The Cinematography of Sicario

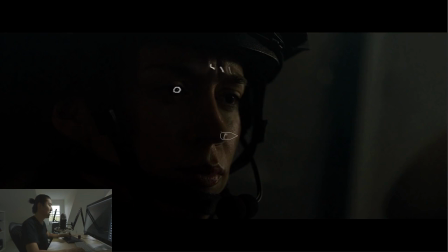4:07 All of this in her skin here, that look, that is the reflection of the skin. If her skin had a lot of makeup on it, in this case, you would not be seeing almost anything in her face because there's almost no direct light. That's all reflected light. So that's one of the ways you get this kind of a look.
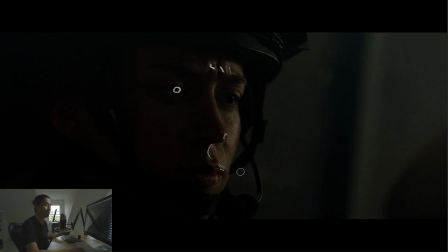4:21 And if we do breakdowns of Fight Club, Gone Girl, those types of movies, fluorescents are a good way of getting reflected light in an artificial way.
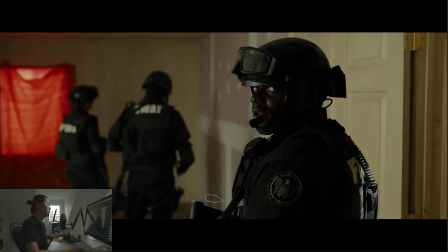4:28 So I'll leave that at that. So here's one of the first scenes, really strong. And we come into this house. And there's 2 windows in the scene. There's one clearly coming from this side, so there's light coming from here. That's what's directly lighting him.
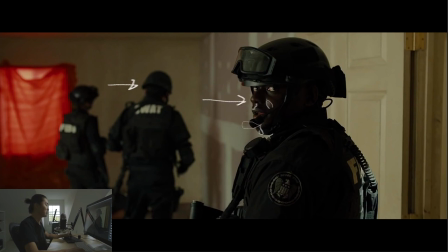4:44 And again, a lot of reflections, the reflections of the windows in his face and in the helmet. So this is like a reflection of the window. This is a strong reflection as well. Also on this as a reflection.
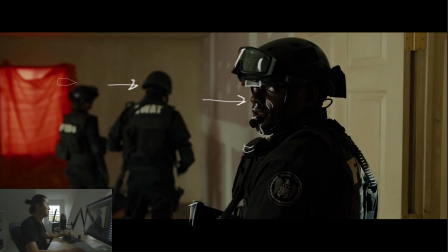4:56 There's a reflection of the window. And then what they've done for this scene, which is really clever and special, is that they put a red curtain over this. And this red curtain it basically acts like a gel. So it's casting light up here, and there's a reflection of it in his skin, in his helmet.
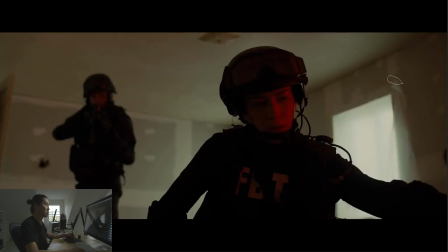5:14 And as we go to the close-up, you'll see that red curtain is acting as, I might as well just do this, acting as a soft red key light in kind of a natural way. Like, why would there be red light in a suburban house like this with no neons or anything like that?
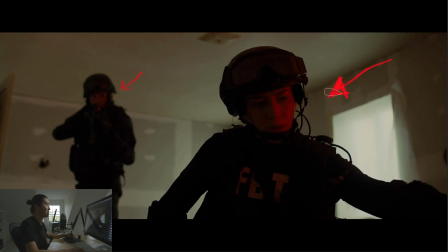5:27 This, I thought, was an incredibly beautiful and elegant way of solving that problem of adding colored light. And I wonder where in the creative process that came in. When were they like, we want to add red light for this scene?
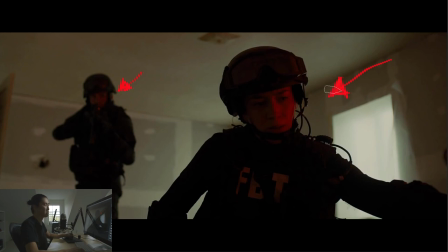5:41 You know, there's red. It's one of maybe the first, I don't know if it's the first time. They kind of like imply that she's been on a lot of raids or this kind of work. But maybe it's one of the first times that she's killed somebody, you know, and this is kind of like a Shakespearean way of visualizing that, I would think. It's like there's blood on her face. It's like the red light hit her in the face. Very, is it Macbeth?
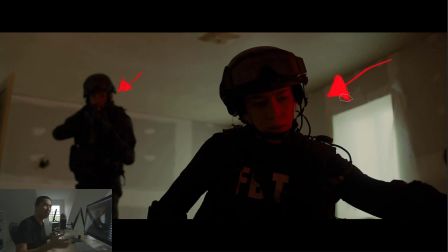6:00 The one where she like can't get her hands clean. It's been a while since I've read Shakespeare.
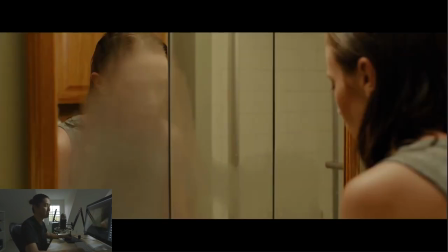6:05 But I feel like that's a good use of lighting, you know, honestly. Who would have thought? Roger Deakins, good use of lighting. Here's the scene after that. I think where I forget when this is, but she's clearly having a reflective moment.
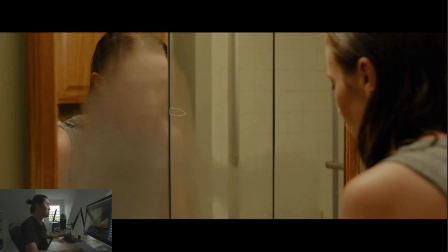6:20 And again, just really interesting filmmaking choices here, where you would normally see her, you would see her reflection. It's completely obscured by fog. And I'm just so interested in what the conversation was like that you ended up doing that they ended up getting to this point where they were fogging it out.
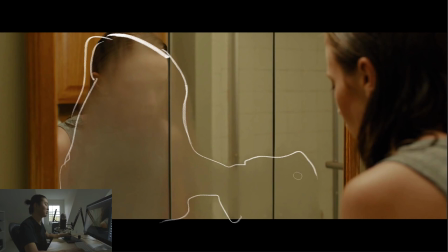6:38 And I thought this was really interesting. So she's like trying to maybe redefine who she is. She's like looking in the mirror and she doesn't understand what's going on in her world, that she doesn't recognize herself.
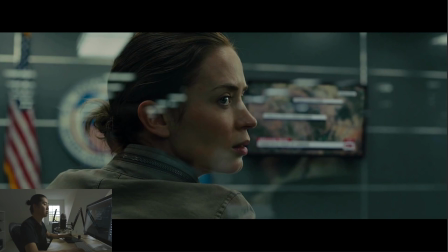6:48 This scene is where she's getting recruited, and I want to talk about reflections and the use of implied space. So in this space here, everything is being lit overhead with fluorescence, and that's a very,
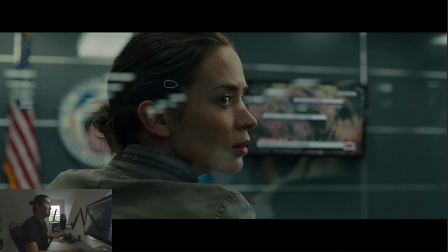7:02 it's a very, I talk about this a little bit. Fluorescents are a very like 90s and 2000s way of lighting like industrial spaces. I think we're moving towards LED and a lot more natural light these days. But if you went into like a very like bureaucratic organization, fluorescence for industrial design and architectural design, that was the way a lot of things were being lit.
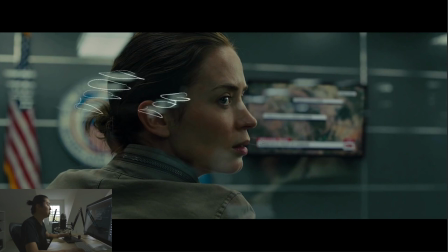7:21 So we see these implied reflections of the fluorescence in the window, and we're shooting through at her, and it kind of works as a practical. We also see the fluorescence up here, and that's what this type of lighting is on her face.
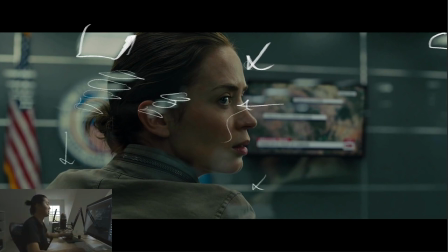7:33 It's just fluorescence from straight down. And if you place them behind the character, they act as a backlight, and you might end up flagging them so they don't directly light her like on the top of her head.
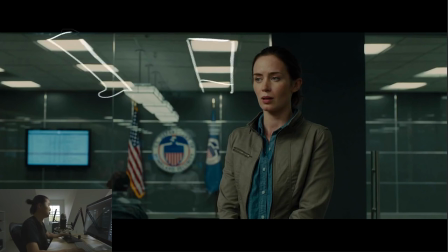7:45 Again, more fluorescence here. Those are through the glass, so these are the actual fluorescents, and then that's a reflection of those fluorescents. And this, I believe, is a reflection of the other direction of the fluorescence in that room. So it adds a lot of depth to the scene in pure fluorescence.
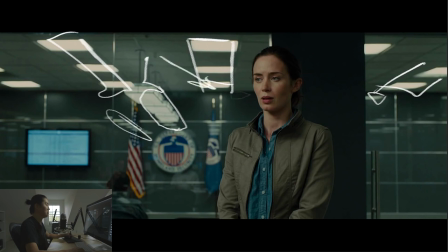8:04 And then she looks like she's getting a little bit more of a mottled light, but again, it feels right to have the fluorescence in there. So people talking about, we want to eliminate reflections.